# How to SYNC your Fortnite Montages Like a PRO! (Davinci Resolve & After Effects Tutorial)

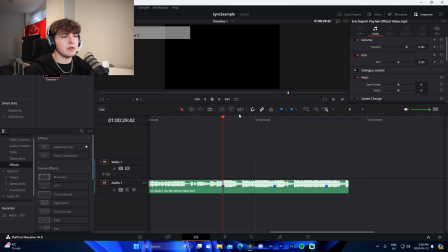So I'm just gonna cut off the rest of this using the blade tool, which is right here, in case you're curious.
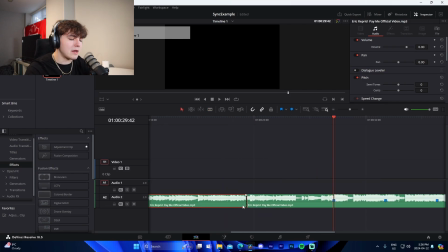And these are gonna be the main beats that we're actually using. Now I'm gonna cut down in the intro as well. Just kind of use this. Did you guys know that 94% of you guys that watch my videos right now are not subscribed to the channel? If you're in that 94%, dude, I don't know what you're doing. Just make sure to drop a sub. Anyways, let's just get right back to the video.
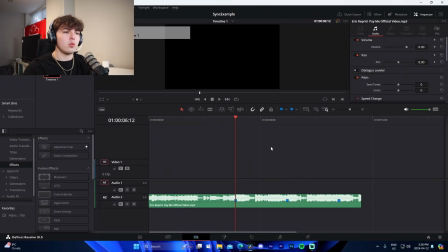And I'm gonna move on to the second thing we're looking out for, which is going to be hi-hats or claps. So I use these as transition points. After every single beat drop, so this marker, this marker, this marker, if you listen carefully, you'll hear boom, and then it's like a clap.
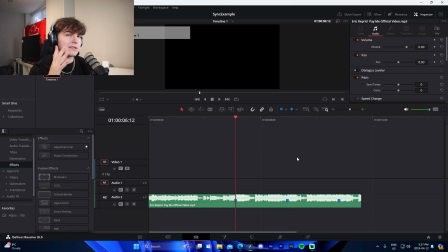So it's like a boom, clap. And that clap, I always sync my transition to. You can literally go watch any of my montages. They're all synced to the clap. So for example, So you can hear that little hi-hat. Boom.
I'm gonna whip a Mercedes, but I be driving you crazy.
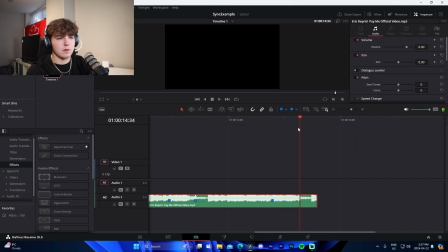Boom.
And my brother.
Boom. So just like that, we have two markers for each kill. This is going to be the kill, and this is going to be the end of the clip or the transition point. So easy. All we got to do now for actually syncing the clips up with it, we just need to do literally one thing.
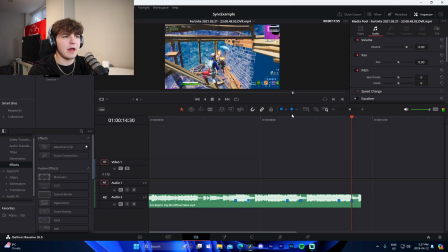We're going to need to find the kill. So the rule of thumb that I use for this is I add a marker where we get the shotgun pellet.
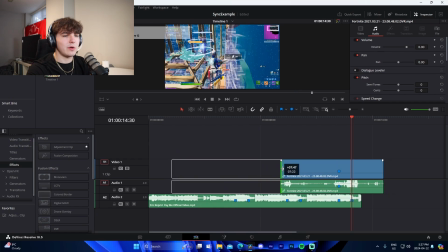So we just press M, and then we could drag this in, and we just need to line that marker up with the marker on the kill.
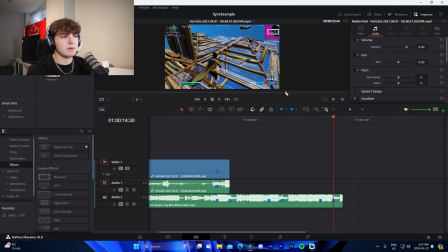So bring that down, bring that over, go like this. We're going to find the kill here now. So find the kill.
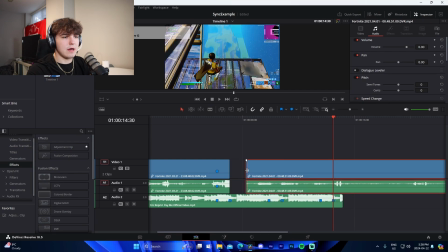We can come through with our arrow keys. Boom. Add a marker, shorten it down, shorten it down, shorten it down, and shorten it down.
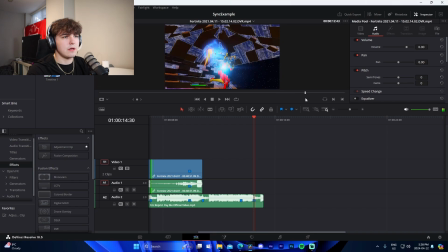Extend this. Now double click on this, and we actually can find the kill here.
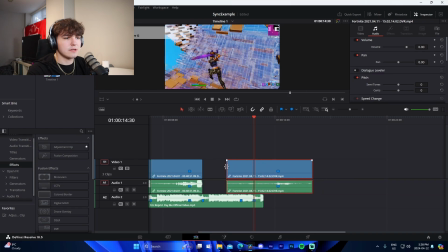Boom. Shotgun pellets. Add a marker by pressing M, and just like that, dude. It's so simple to sync once you get the hang of it.
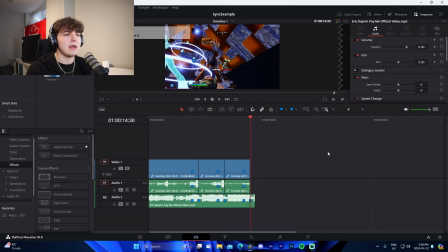Like you guys saw, it literally just took me like a minute to do all three of these clips. So we can see if we play it now.
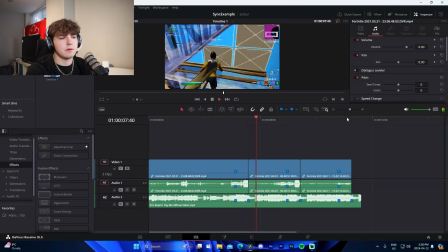See how that kind of hi-hat or clap, the transition point that I was talking about, looks accurate and it looks right, like it just sounds right?
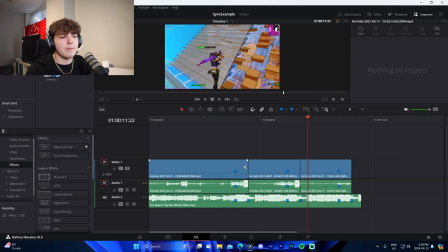That's exactly what I mean. So once you kind of do this, you'd come through and do your velocity kind of like how I've showed you guys before. Obviously I'm not going to go through it because this isn't a full-on editing tutorial. It's more so just how to do syncing and all that, but yeah, that is basically how you do that.
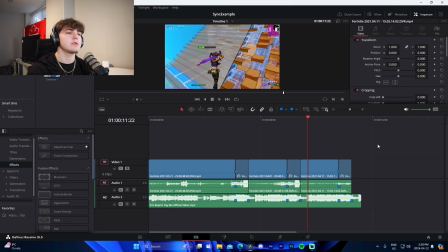And by the way, I will have a editing tutorial down below in the description if you guys want to learn how to do the velocity, the impacts, transitions, all that.
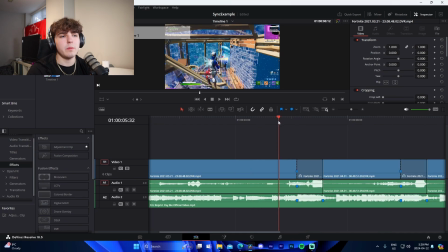So what we'd add now, you can see we'll have, you know, our impact lasting from like here to here, because that is going to be the kill.
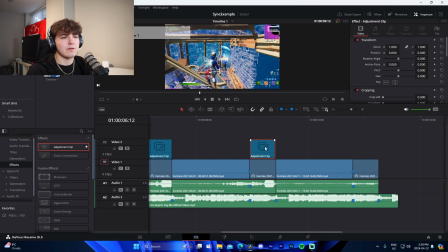And that'll look like this for every single kill right here.
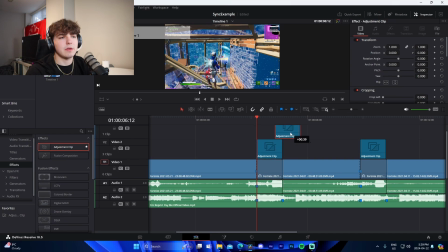We'll have our impact, and then we'll have our transitions looking a little something like this, kind of overlapping the end of this clip, the start of this clip, something like that. And obviously it'd be like this if we had another clip, but we don't. And then there is a thing called buildups.
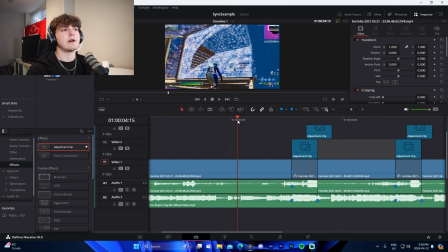Now, what I'll do before each montage is I'll come through and all the main kills. So I'm only going to do this for the intro. What we're going to do is we're going to find a good point to start a buildup if we were to add one.
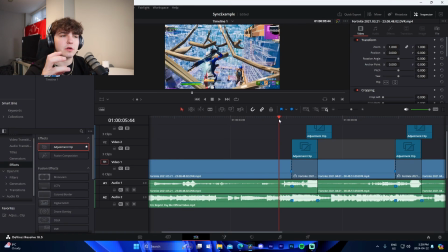So you guys probably saw one in the intro. I had a buildup where it kind of fades to black a little bit, and then there's a bit of a shake going on.
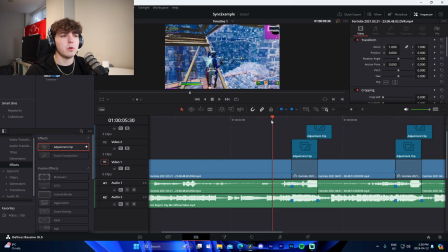That's a buildup. So what we're going to do is we're not going to go to the audio this time. We're going to go to the clip. So we're going to find the point where we can see it's a little messy. If we were to slow it down right here, it would look a little stupid because, you know, he's building. It'll look dumb.
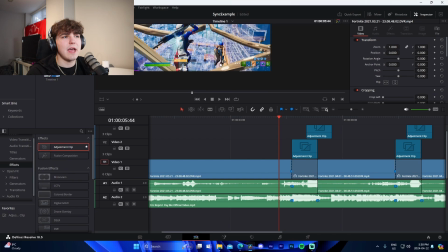So we got to wait till after he's done building, almost a clean angle where the player is visible as well as the enemy.
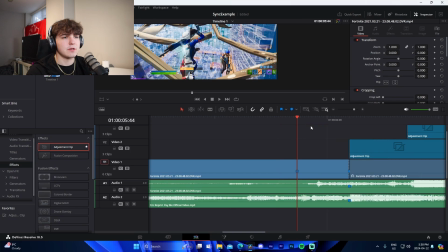And we're just going to add a marker by pressing M. So right here, we'll have a buildup with a little bit of an effect.
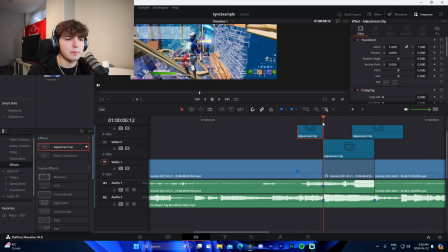If we were to kind of do the final cut, like you guys saw in the intro, it'd be like a buildup shake with a black. And realistically, if you wanted to, you could add a buildup on every kill.
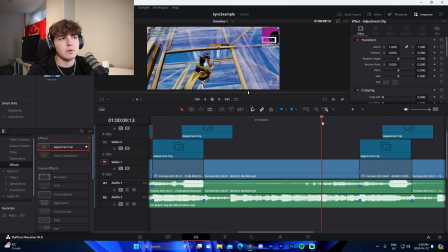So we can see that adding a marker right here would be a little bit too messy because he shoots, he places a wall. We're going to come right about here, and we are going to add a marker at this point. So that's what this would look like.
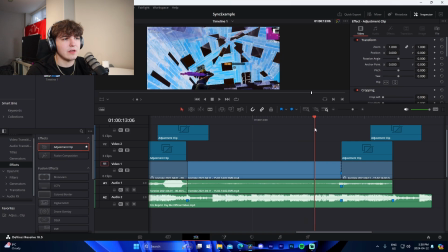We'd have a buildup here. Now, for example, if we were to have this clip, this would be a perfect place to put a buildup as well.
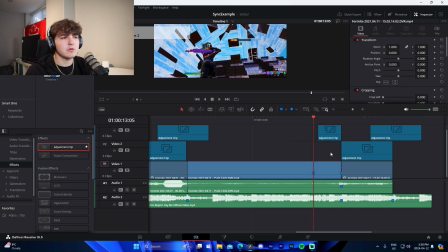So it just kind of comes with the knowledge of the software.